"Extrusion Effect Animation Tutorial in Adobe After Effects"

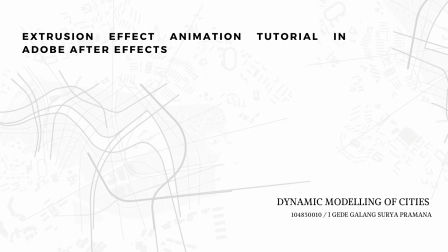0:00 Hey everyone, welcome back. In this video, we are going to look at how to animate an extrusion effect using Adobe After Effects. This is a simple technique that helps bring flat shapes to life and adds a bit more depth to your architecture visuals or design presentations. It is beginner-friendly, so feel free to follow along even if you are new to After Effects.
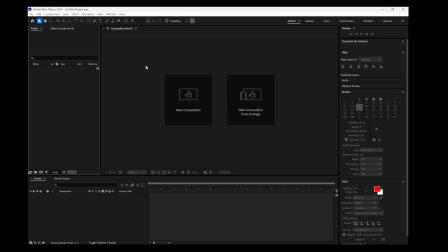0:20 Let us get started. First of all, let's open Adobe After Effects and get everything set up.
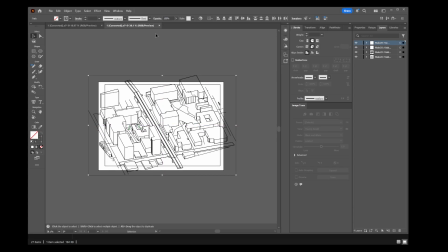0:25 Before jumping into the animation, I like to prepare the base map so the visuals are clean and easy to follow.
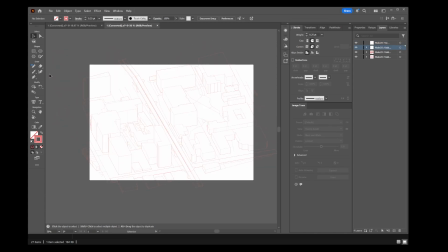0:32 For this project, I created the map in Adobe Illustrator,
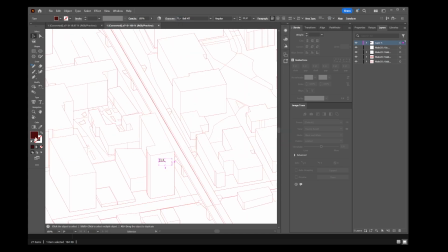0:35 since Illustrator gives me more control over the line quality, colors, and overall graphic style. To build the base drawing, I imported a 3D export from Rhino and cleaned up the line work. I adjusted the line weights to make them lighter and changed the color to a soft pink,
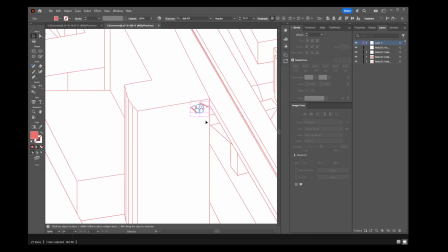0:53 giving the diagram a more contemporary and gentle visual feel. This helps the architecture stand out without appearing too harsh or heavy. Once the line style was ready, I added labels to each building to make the diagram easier to understand at a glance.
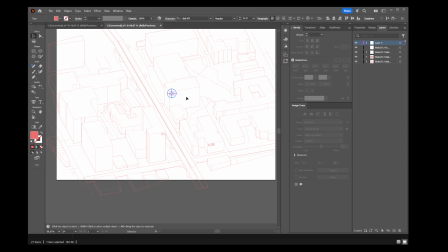1:09 Labeling is important, especially when working with multiple buildings or site elements, because it keeps the audience oriented as we move through the animation.
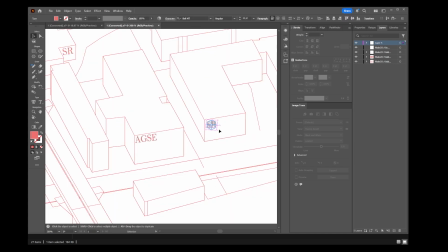1:18 Now that the base map and annotations are complete, we can bring the Illustrator file into After Effects and start building our animation.
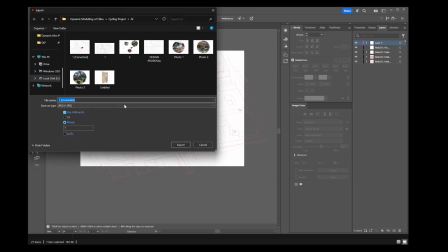1:26 Keeping your layers organized at this stage will make the rest of the workflow much smoother. After importing the base map into After Effects, the first thing I do is organize my layers, since a clean workspace makes the animation process much smoother. I drag my Illustrator file into the timeline and make sure the composition settings match the intended video output.
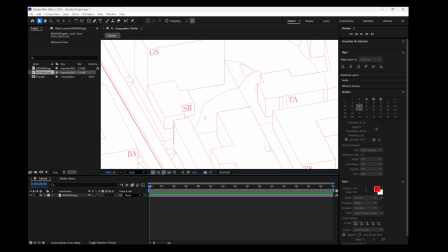1:50 At this stage, it is helpful to lock the base map layer so it stays in position and I do not accidentally move it while working.
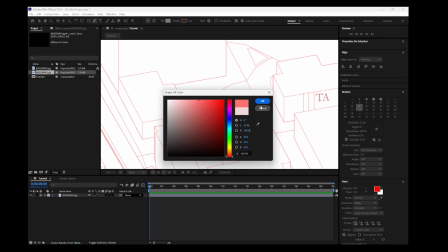1:57 Next, I begin marking the site area. I select the pen tool and draw a shape that outlines the exact footprint of the building I want to animate.
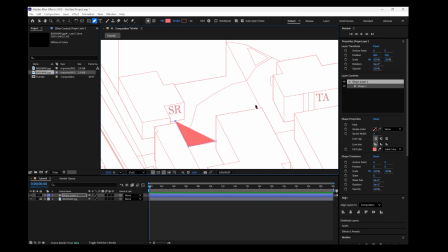2:06 This shape serves as a highlight to guide the viewer's eye to the main section of the project. Once the shape is in place, I remove the stroke and keep only the fill, choosing a subtle transparent shade so that it blends naturally with the map underneath.
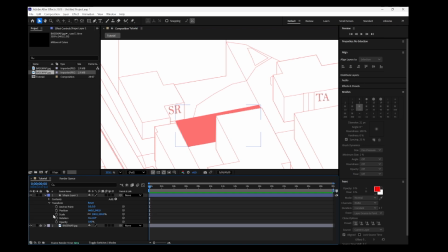2:21 To animate this highlighted shape, I open the transform settings for the layer and locate the opacity control. I click the stopwatch icon to set the first keyframe at 100% opacity, then move the playhead forward a few seconds and reduce the opacity to 0.
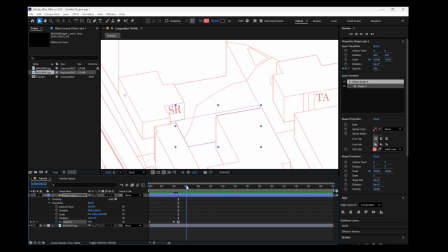2:38 After moving the keyframe slightly, I reverse the values so the shape fades in instead of fading out. This creates a smooth reveal effect that draws attention to the site in a clean and controlled way. Once the highlight animation is done, I move on to creating the extrusion effect.
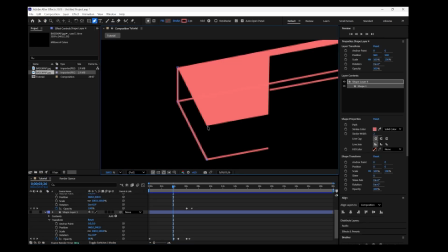2:55 To achieve this, I create a new shape layer for each face of the building.
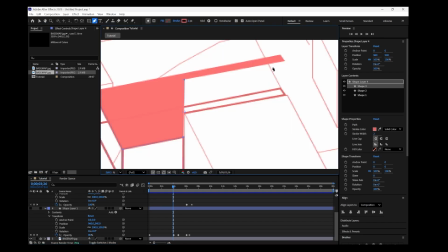2:59 Using the pen tool again, I trace each side based on the original building footprint from the base drawing.
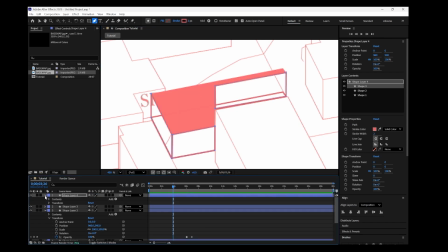3:06 These shapes will form the vertical faces as the building appears to rise from the ground.
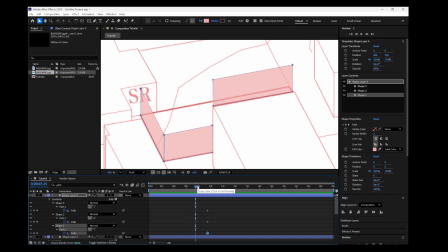3:11 Now it is time to animate the extrusion. I select one shape layer and open the path property.
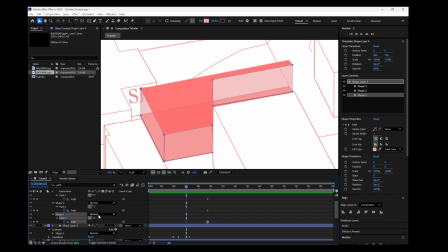3:17 I click the stopwatch icon next to path to set the first keyframe. Then I switch to the selection tool and select all the top anchor points of the shape.
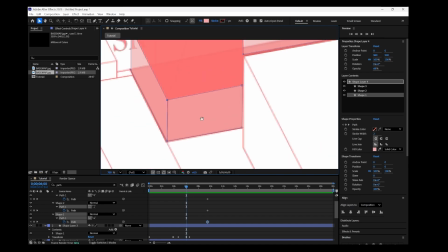3:26 These points represent the top edge of the future extrusion. With the timeline at the starting point,
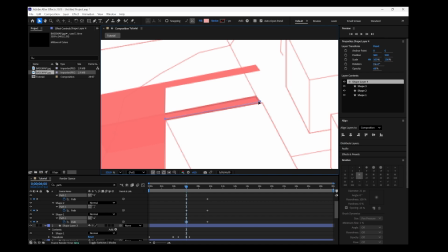3:32 I drag those anchor points downward until they align with the base of the building footprint, making the shape completely flat.
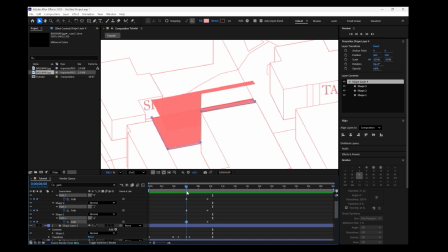3:40 Then I move the playhead forward about 3 or 4 seconds and lift the anchor points back up to their original height.
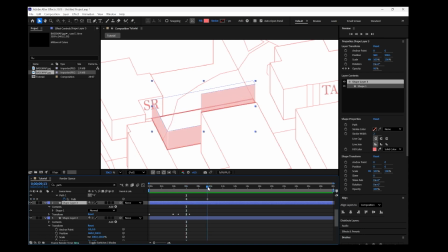3:46 This creates the illusion that the walls are rising from the ground. I repeat this exact process for each of the building faces. It is important to make sure the timing remains consistent across all the shape layers so the extrusion happens smoothly and at the same pace.